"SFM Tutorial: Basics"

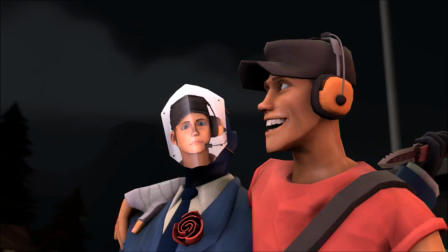0s
Hey everyone, I just wanted to apologize for the length of this video. It went a little longer than I expected, I got carried away, didn't have the greatest outline for what I was actually going to talk about, so I didn't wrap it up too well. So I'm going to apologize beforehand about that, and also say that I'm going to post a bunch of links to other tutorials that probably do better than I do,
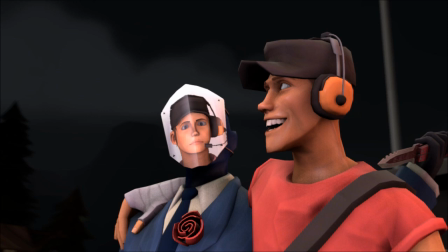17s
and also go more in depth into the topics I'm talking about in the description. Now for the next video, I really don't know what I'm going to talk about, and I want to make this a series, so it'd be great if you guys in the comments could actually tell me what you'd want to see in a tutorial
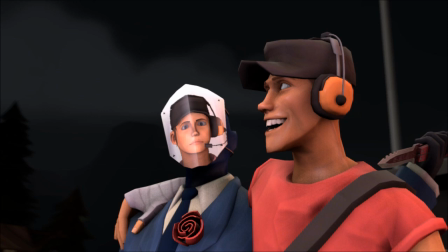28s
video, and I will do my best to get everyone's ideas in. Obviously, I can't do things like teach you completely animate because, as I say in this video, it's mainly practice. But it would be great to hear your feedback on how long you want the next video and what you want to see in it, so it'd be great if you guys could let me know.
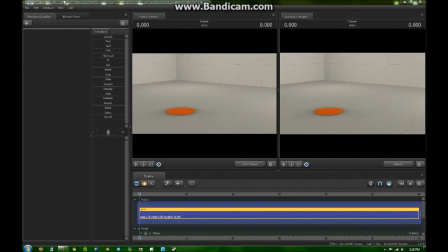45s
Hello everyone, I have been receiving a lot of feedback requesting animation tutorials, and so I decided to do that. I was originally going to do one huge video with a whole bunch of tips and tricks, but I procrastinated and I've learned more stuff, and I decided it'd be better as a series. So this will be the first one,
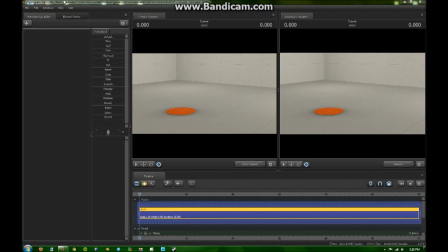63s
and if this one does well and people like it, I will make more. So to start it off, I'll be doing some just basic animation techniques and whatnot, and how to get started in Source Filmmaker. But before you watch this, I would suggest you do watch the official Valve tutorials, as you know, they know more about what they're doing with their own tool than I do.
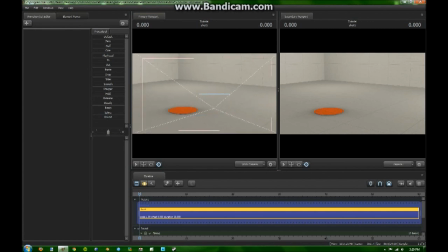81s
So I'd watch those first if I were you. So I'll start off with just some basic stuff. I'd assume you all know how to move the camera around by now, if you watch the Valve tutorials. So I will talk about how to use the camera a little better, depth of field and whatnot.
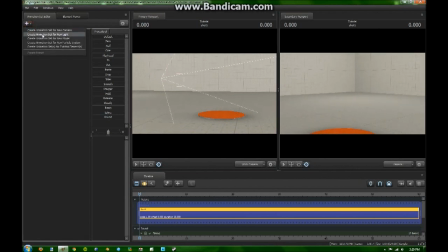96s
Some important camera techniques. And then I'll move into animation of actual characters.
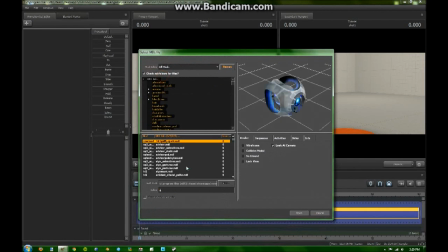102s
So we'll load up the Scout, since he's my personal favorite.
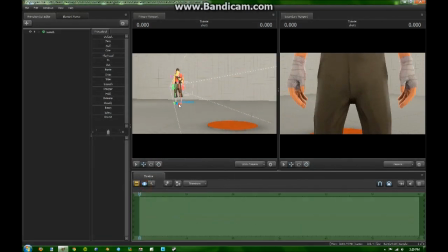109s
Probably the most fun to animate with. Not sure why, though.
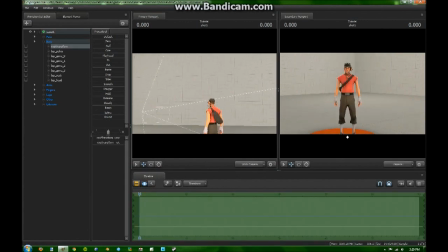114s
I just enjoy. Probably because I just do better making facial expressions with the Scout. Sniper's pretty good too, though, as all of you have seen. So, here we have the Scout.
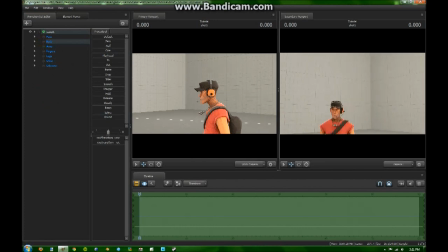124s
I have my camera. And one thing you're going to want to learn is the rule of thirds, which basically means that if I have the camera pointed directly at my character, it doesn't look as good as if I had the character on one of the thirds of the screen.
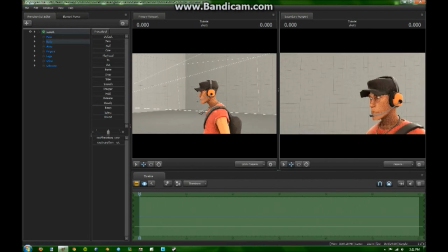140s
So, like for Scout, I'd probably put him right there. Not directly centered. It looks a little more better and professional than the having him directly in the center of the screen. So that's pretty important for scenes, and there's a lot more tutorials that go really in-depth into that, so I'll link some of those in the description. Now, let's...
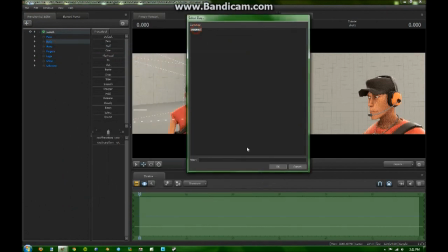159s
okay, in case you don't know what I'm doing there, I am taking the camera and making it an animation set so I can edit the properties of the camera
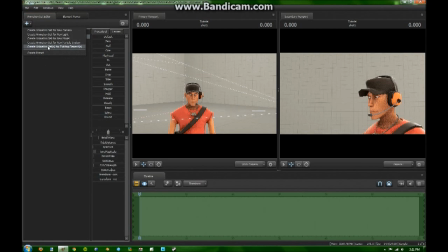168s
by going here and create animation set from existing element, and then grabbing the camera. This allows me to do a bunch of stuff with the camera, like changing the tone map scale.
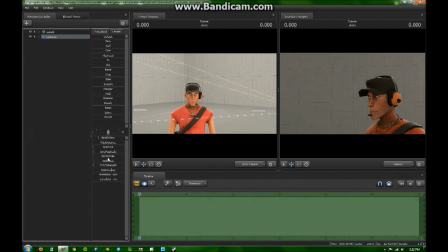177s
I like to make that a little bit lower so lights have more effect, and the aperture, which is what we want to work with here. So I'm going to put the aperture about halfway up, so you can, actually I'll put it all the way up so you can see the effect of depth of field.
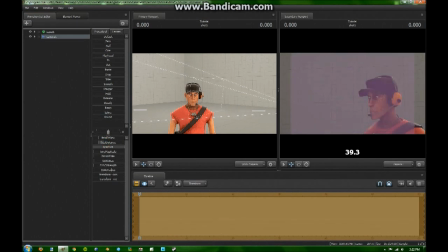190s
And the focal distance, when I change that, it gives me a plane. So if I focus the plane on the Scout, that means the camera will be focused on him.
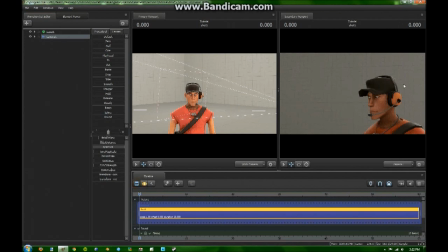202s
So now if I switch to this view, not much has changed, because all there is a white background.
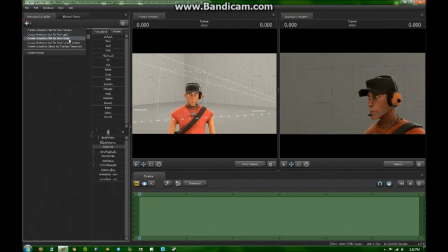209s
But what it's doing is it's blurring out everything but what it's focused on, so that'd be the Scout.
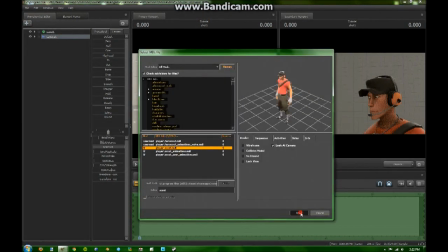214s
So if I put I don't know, another Scout in the background, there's been a whole bunch of Scouts, so let's use Scouts this entire video.
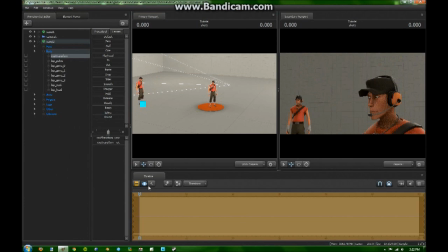220s
Move this Scout back here, and I go back to this, you'll see that he is all blurred out, and this Scout is very clear.
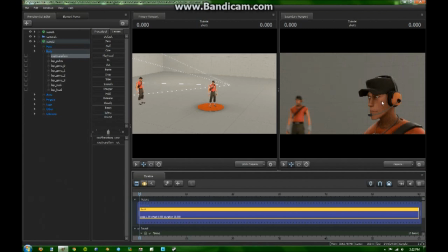228s
This is great for setting the focus of your video. So if you want one character to be talking and this guy is in the background, everyone's going to be looking at this guy and not this guy. So you know who your viewers are looking at. So that's just an important technique. Camera working technique.
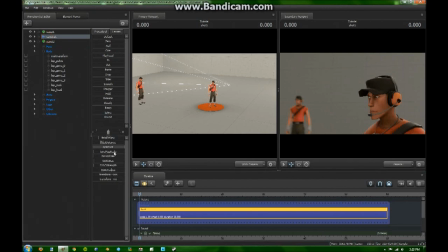246s
So other than that, messing around with the camera, you don't really want to do much else. Just changing the focal distance and the aperture.
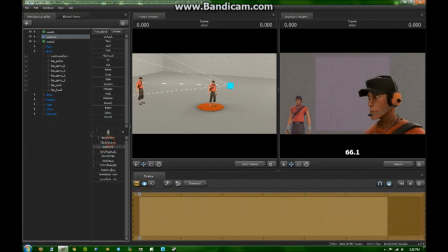254s
So focal distance chooses what you're focused on. So if I want to be focused near the Scout, I'm going to actually need to extend the range a little bit, because he's pretty far away. And then I focus it on him, and then the aperture changes how much it blurs.
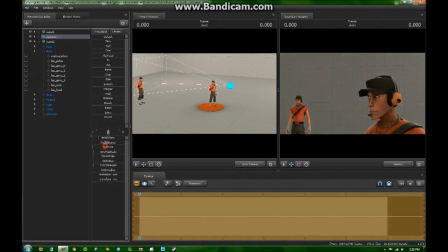269s
So if I have it down to 0, they're both very crisp. Put up to half, he's pretty blurred, and this guy's nice and crisp.
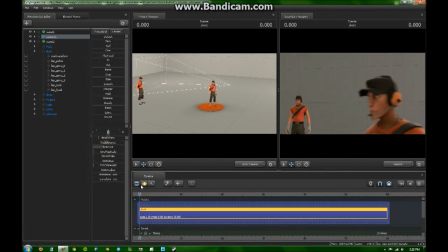277s
I prefer to have it right before the A. That's what I do in most of my videos. So it's not super blurry, but it still adds that focus effect. Next thing you want to do is something I do a lot now, is adding a vignette effect.
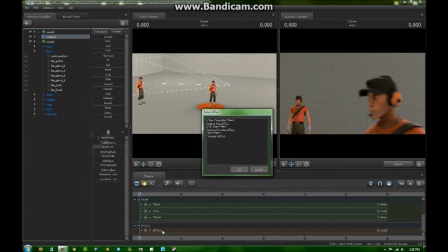292s
Now they showed this in the Valve tutorial, but I didn't get it the first time around, so I'm going to explain it,
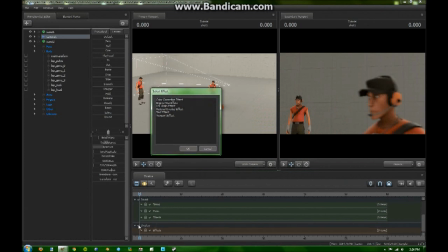297s
and hopefully so that you guys can get it now. what you do is go down to the overlay section down here in effects, and you add a material overlay effect. Now that adds something you can change just so it works like a sound or a animation clip.
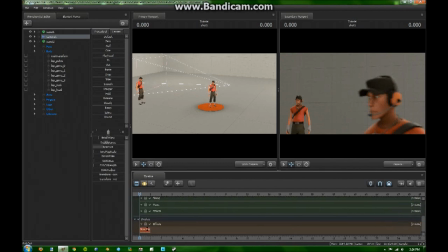312s
You can grab that, zoom in. Grab that and drag it out along your entire animation. So for this, you're probably going to want to have the entire animation this, and then you're going to show it in the element viewer. Now this is a, I have been told can break your animation if you don't do the right stuff with it, but I haven't actually managed to break anything yet.
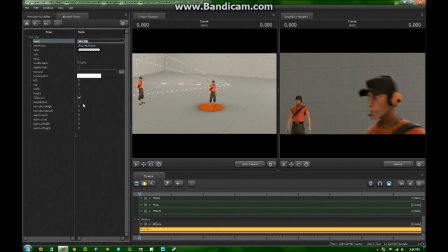330s
But this is a very powerful part of Source Filmmaker, and you can do a lot of interesting things here. So to be neat, we'll just call this Vignette,
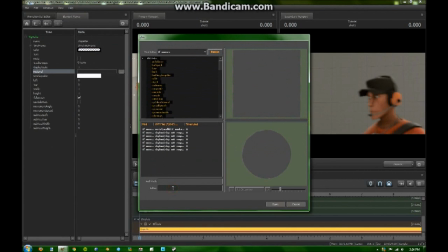342s
and then we'll go into the TF Movies folder and search for Vig, because I'm not quite sure if I spelled Vignette correctly. So this will add in that kind of darkened corners effect to your video, which is another focus technique.
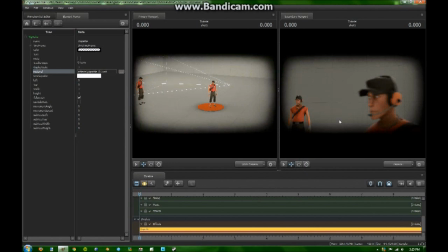358s
So it will make sure that no one's looking at the corners and keep the focus of your video in the center, not the entire center.
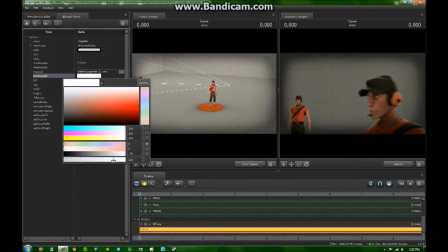365s
So I like to have mine not quite completely that dark, just for enough for an effect.
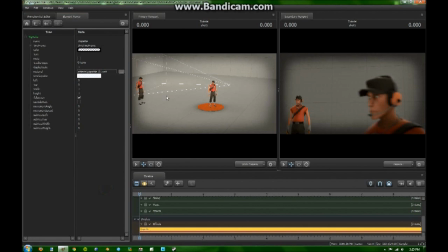372s
You get the basic idea of where you want to be looking. That's just my personal opinion.
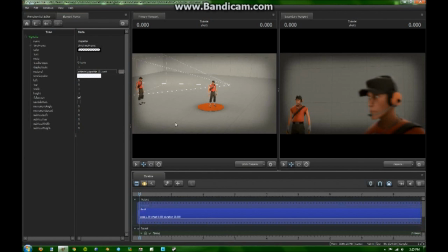377s
As with all these things, I am not an expert on this. Apparently people like my videos, so I decided I would say what I personally do to make them the way they are. So now some actual animation. Let's try that out, see how that works.
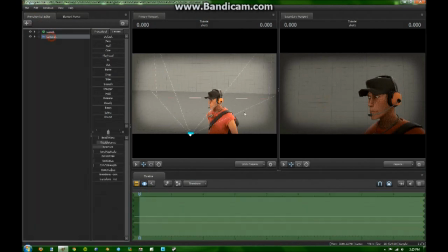395s
So for animating, I'm going to sound like everyone else, but really animation is not something I can really teach you.
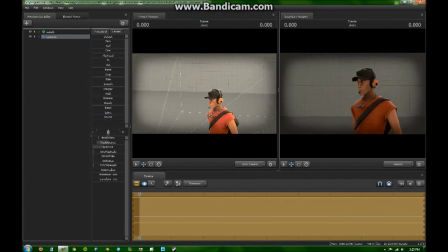403s
I can just give you some tips and tricks on it. It's just something you have to practice a lot. But I can help you with some tips and tricks I've learned to make it a little bit easier in Source Filmmaker, and
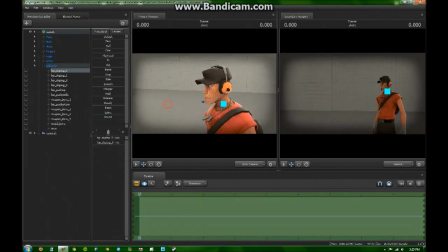413s
some issues I've had that I've learned how to fix. So first thing is, Scout's dog tags are a pain to animate, and I usually just remove them.
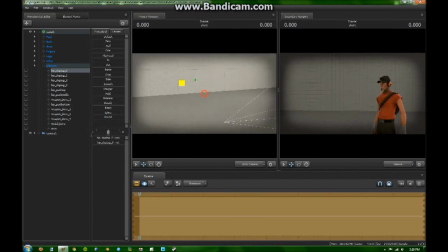422s
I take them and I drag them off someplace else and leave them there, because I hate animating them, because they move with his neck and it's annoying, and yeah, mainly laziness, but makes it a lot easier to make a video look good. Because if you have the dog tags floating in midair, it doesn't look good. So that's the first thing I'd suggest if you're using Scout.
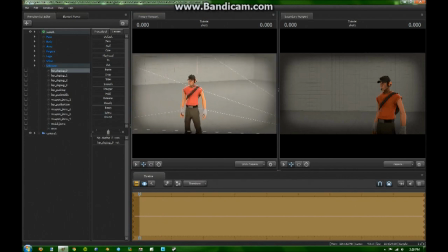442s
I'm not sure any other characters have that issue with anything. Might want to take off hats if you really don't want to animate those either, but they're not really that tough to animate. So first thing that I suggest is, if you notice right now I'm using the motion editor, which is, I think, what Valve mainly teaches you how to use in their tutorial.
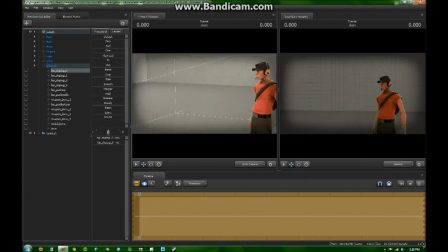460s
I haven't actually watched the new ones on pose-to-pose animation, but I've heard they're good. So I used to use the motion editor exclusively,
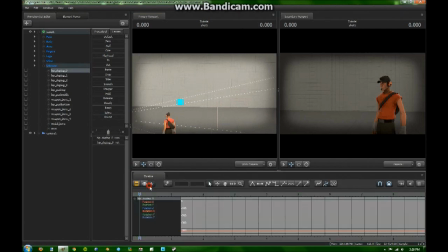469s
and I didn't even touch this thing because it looked confusing. And then I realized that the graph editor is actually a lot more powerful and makes your animations look a lot better if you learn to use it. So I would suggest learning how to use the graph editor right away as soon as you can, or at least try and use it more.
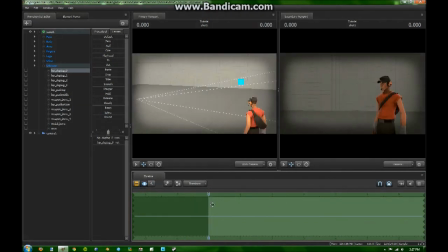483s
So for instance, the motion editor, I use it just to set up the scene, because it's a little bit easier to set up basic poses in the motion editor, but once you go to the graph editor,
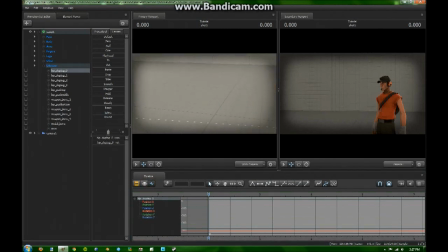491s
things look a lot more organic and natural.